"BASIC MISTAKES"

So last week I made a video reacting to another video that I made about four years ago now in that video There was a lot of basic mistakes that I made so today I wanted to make a whole video addressing those mistakes now This is about the spot that I filmed that video four years ago means same window light everything for the changes I'm gonna be making I'm actually be filming with this camera because I do not recommend an action camera tiny sensor wide-angle lens Definitely get an actual camera even if it's a point-and-shoot like this or a DSLR But that was
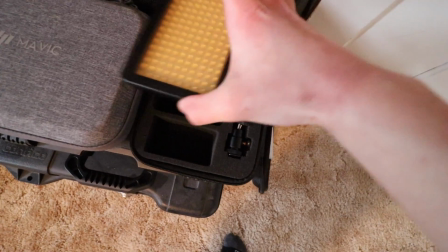(1:12)
the first thing I noticed so just buying a simple LED light panel like this one can make that look a whole lot better And getting a very basic
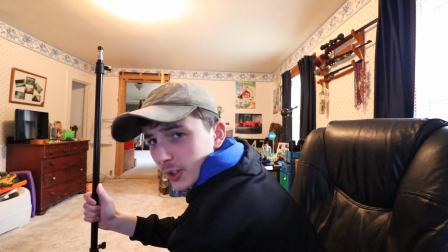(1:19)
light stand like this off Amazon this one was $10 It will do its job just fine But just having a way to mount your light
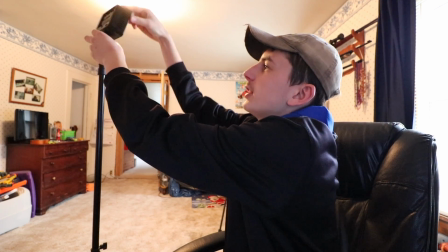(1:26)
so that way you can position where your light is pointing in your video is very very Important I mean granted this light panel
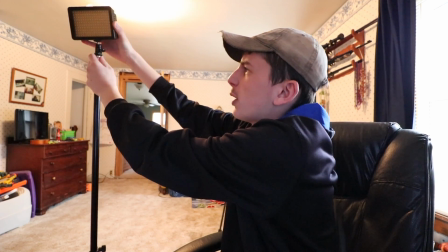(1:33)
can be mounted on the camera But putting it on a light stand will help a whole lot and since this battery power just kind of turned it on You're ready
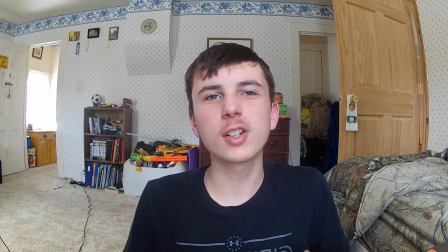(1:40)
to go and now moving on to the background when I filmed that video was relatively messy It was unpleasant to watch so if I just pick a different spot in my room That's a little bit more clean a little bit more presentable for the video to film it It'll just help the scene a whole lot better So I'm thinking I set the camera right here and use my desk as the background and just moving random crap off
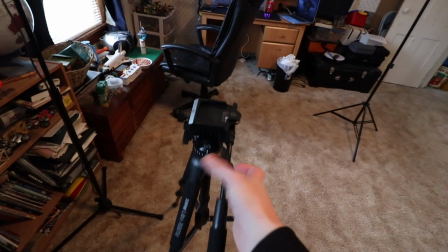(1:58)
your desk That you're not gonna need for the shot will help a whole lot investing in some sort of tripod will help a whole lot This one do
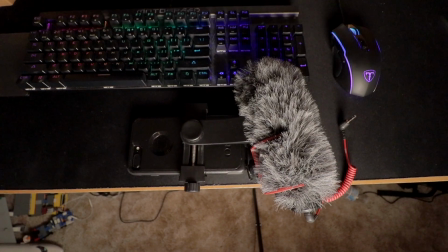(2:05)
not recommend but I made a video about budget gear that you should definitely check out I have some great options linked in that video another thing. I noticed in that video was the audio wasn't really good I didn't have an actual microphone to use to record the video So I was just using the onboard microphone in the action camera,
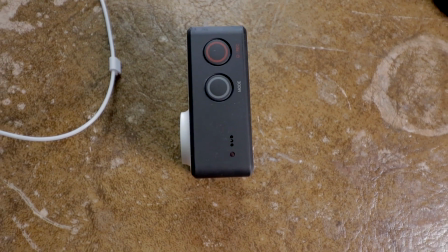(2:20)
which you know Onboard microphones do the job,
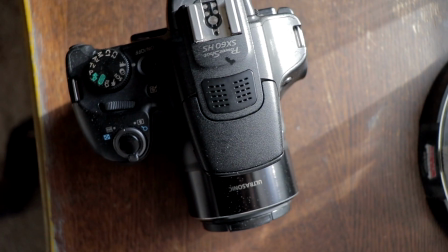(2:23)
but since it's an action camera doesn't have the best microphone this camera has a much better Internal microphone the other thing I noticed is the audio levels. They're very inconsistent They would constantly peeking it all distorted so it wouldn't sound nearly as good But definitely I recommend investing in some sort of external microphone, but for the sake of this video I am going to use the internal mic on the SX 60 HS. Alright, so now we actually get into setting up the set so that way It looks best for our video. Let's get into it
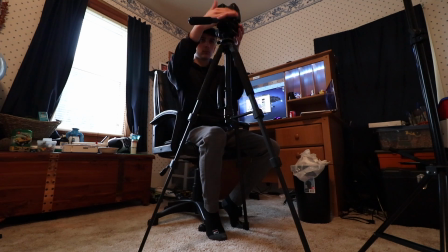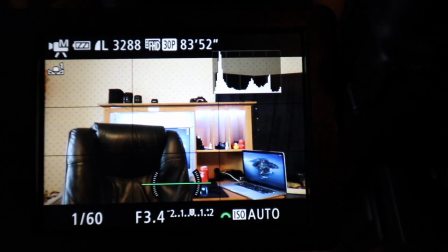(2:56)
The other thing was setting up your shot use these little lines here to make sure that you are perfectly in frame for your video Alright, we got our camera all set up now.
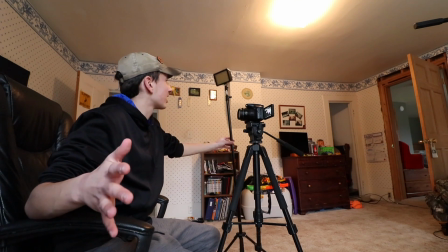(3:04)
It's time to position the light I personally would recommend putting the light at a slight angle so that way it's hitting your face Casting a nice shadow. I normally do this for all of my tutorials But make sure the light isn't too high or else you get raccoon eyes, which is these shadows beneath your eyes That's not really flattering. So have it in a nice distance above you, but just not like way above your head
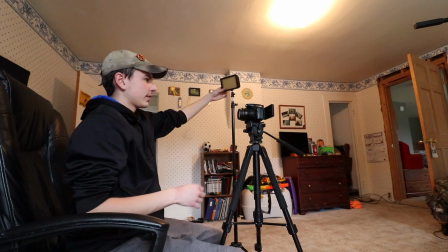(3:28)
All right, we turn it on
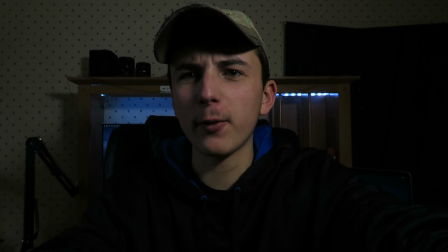(3:31)
And there we go adjust your camera settings Make sure that everything is right where you want it for the video and here we
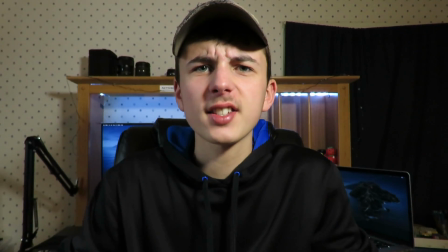(3:37)
are with the adjusted white balance the lights coming in on us now some other things I'd recommend getting some background lights when I have
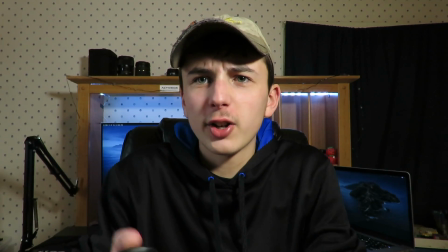(3:43)
an LED strip back there it's just control with this little remote here so I can turn it off I can change the color
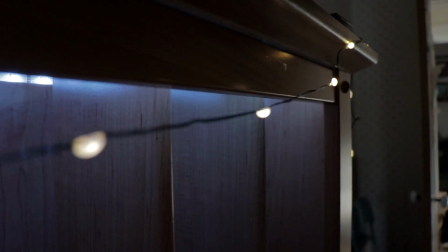(3:49)
of it I also have these little Christmas lights as you guys can see I'm not sure how well they're going to show up because of that LED strip back there
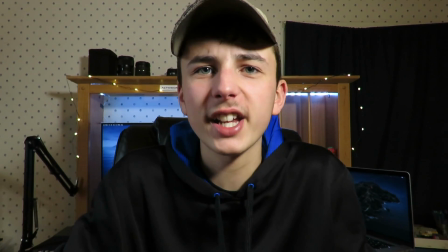(3:55)
but just adds a little bit more life to the scene the background isn't completely in the shadow because in the comments reading video as you can see the background is
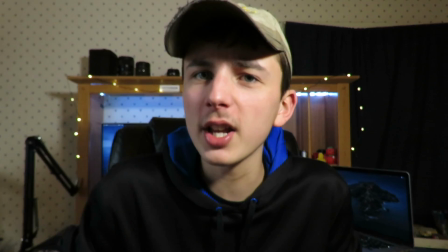(4:02)
completely blown out and I'm in the shadows but in this case I'm nicely exposed the background slightly darker but there's still some light
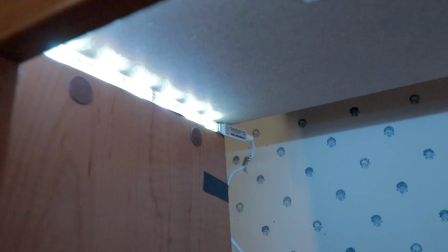(4:08)
back there to give life to it so that way it's not just a dead drop-off. And with the framing, it does take a little bit to clean it.
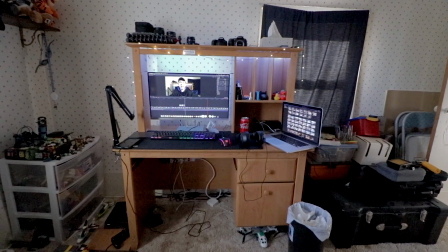(4:14)
I moved most of the stuff that's on my desk behind my chair so that way you can't see it. So it looks nice and clean on the video.
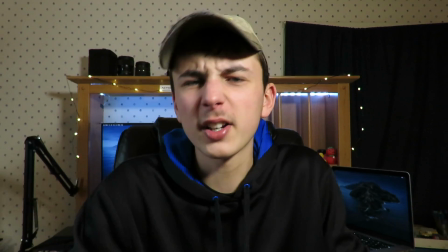(4:20)
The final thing, listen to the audio. My house is quiet because in the video, I think my mom was vacuuming in the background.
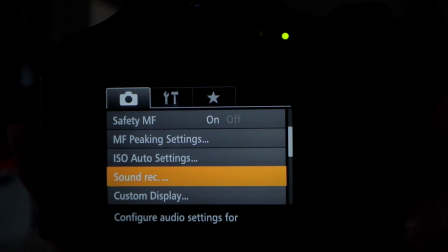(4:25)
But right now, everything's nice and quiet. I adjusted the audio level so they shouldn't be peeking on the camera so it should sound halfway decent.
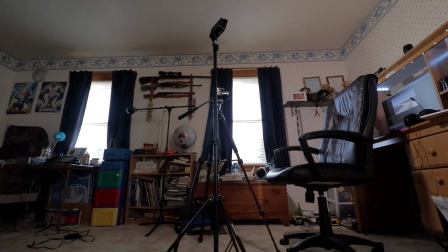(4:31)
And this is the built-in microphone. There's no external microphones anywhere.